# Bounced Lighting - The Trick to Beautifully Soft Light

See if it has any different on the quality of light across my face and acting as a key light and just really play around because I haven't used too much muslin and I haven't used too much bounce light as my key lights. I'm always just going straight to cutting through a source of diffusion but I thought it'd be fun to just be here firsthand try out the differences see what works see what doesn't work run into the obstacles all together because we're we're gonna run into some obstacles but we all do come on let's
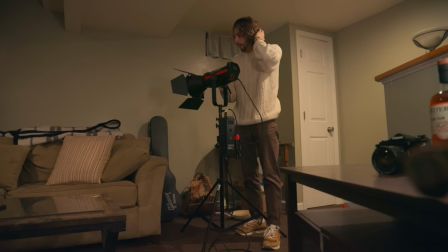be real we all run into obstacles nobody's perfect and there's my words of wisdom for the night if I've got my light source here I'm gonna bounce into almost like make this a little cove of some muslin that's just going to be kind of hanging around here and I'm really just going to bounce it off of this and then wrap it in around my face.
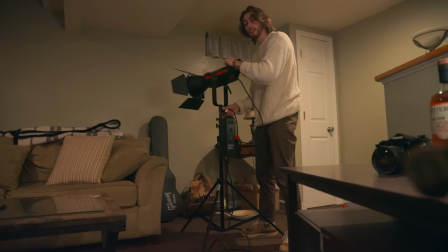So we're still going for this far side key look with my far side in the shadows and the direction is going to be the same as everything else but instead of my light cutting through some diffusion straight at myself I'm going to be bouncing it it's going to be bouncing off of that
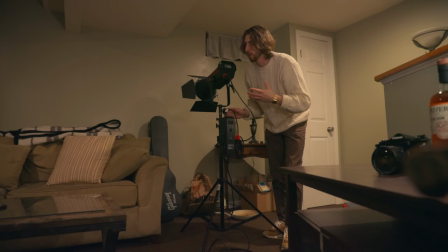and then spreading. So if I had a prediction it's probably going to be a little bit less controllable the light itself and the spill
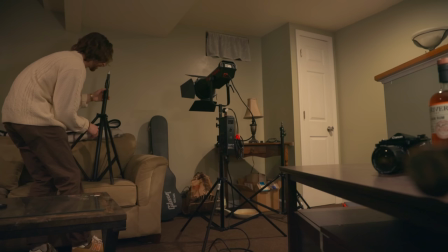of light but I'm assuming it's going to be less directional so it'll be in turn a little bit more soft on my face.
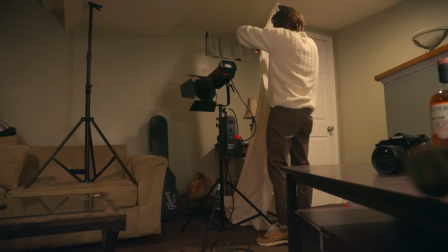So let's go ahead and get the muslin set up and then we'll go from there. I'm putting a stand on the couch. Don't yell at me.
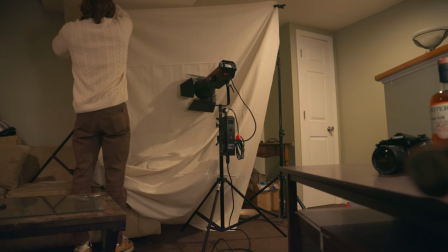That'll look good. Then we'll bring this over here. There we go.
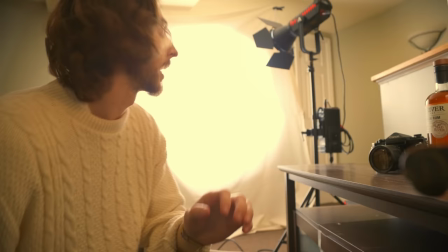Okay so let's go ahead and strike this on. So there's our first.
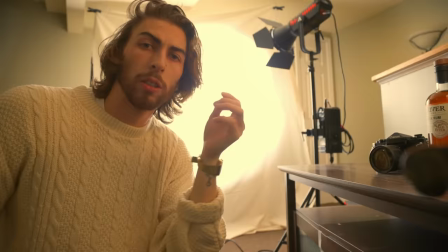Okay so I've got the first one in place. I've got the first. I'm probably going to put one more strip of muslin right here and kind of wrap it around me so I'm gonna sit in and see how I look if it looks good if
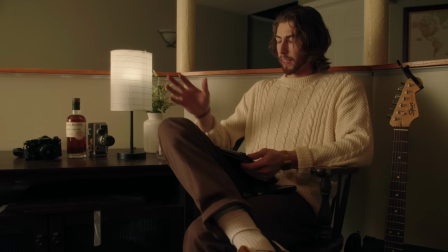the direction is nice and all of that looking at it I mean it's saw it's really it's nice it's soft
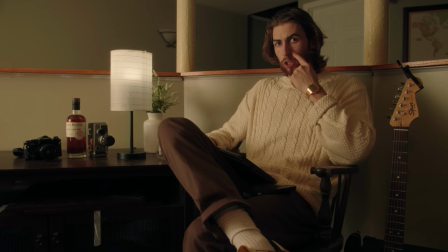it's got like a really nice wrap around my face and one thing that I don't like is this shadow that you're getting right here
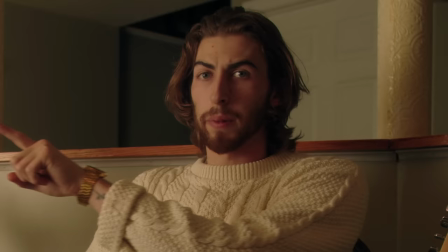I just feel like it's a little bit hard and what I want to do is try to find a way to wrap that around a little bit more so
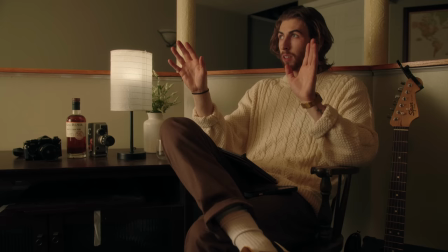I might take another piece of muslin
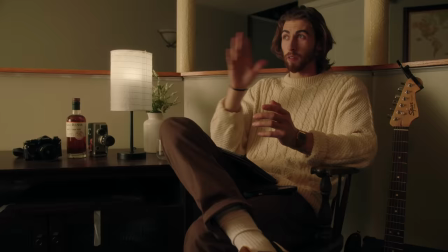and I might just similar to a little cove light setup and just wrap it around a little bit more around me and just
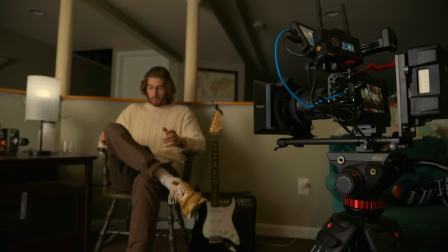see how nice and soft that we can get this quality light because don't get me wrong I mean it looks it looks really
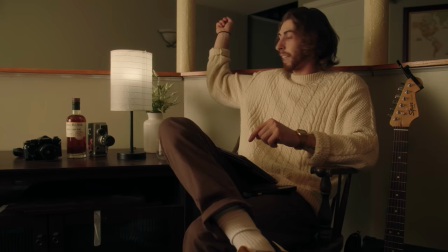nice um but let's we'll make some changes to it I think also one thing in the back in this back wall we're getting
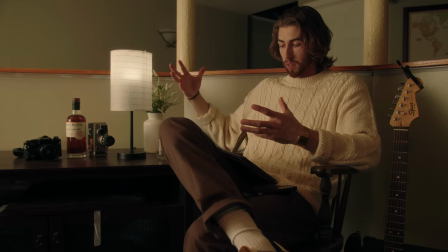a lot of spill that I don't really want i kind of want everything to be central to me over here we'll make some additions we're going to add on some muslin we're going to flag off that wall and let's get let's do those two things and call it from here but as far as settings go right now
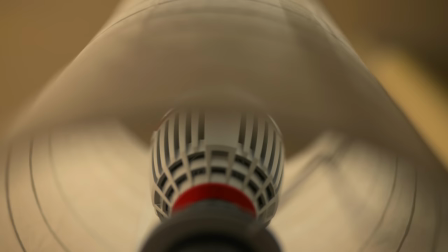i've got the lights are both set to 5600 kelvin daylight
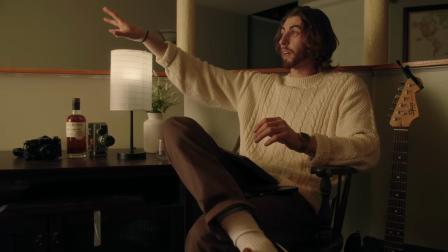temperature because the 300d is strictly a daylight fixture and then i've got my camera's
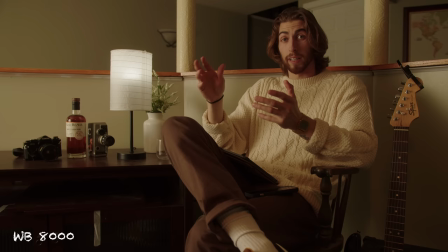white balance right now at 8,000. That's probably gonna go up a little bit more or I might just push towards that warmth and grading because I really want to go for that tungsten look.
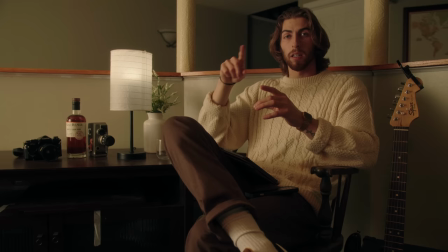So those are my camera settings. And let's go ahead and make the changes. Let's wrap around the light a little bit more and then we'll see how it looks from there.
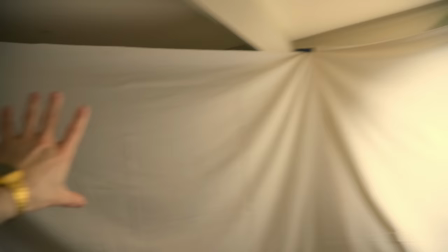So now you can see I've got this really nice like wrap around here.
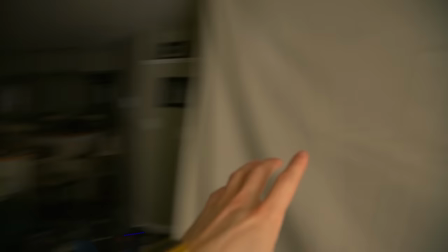Like the light is really just cruising all around and as you know, as it comes around the corner, like a covalite does, it's falling off into the shadows a little bit.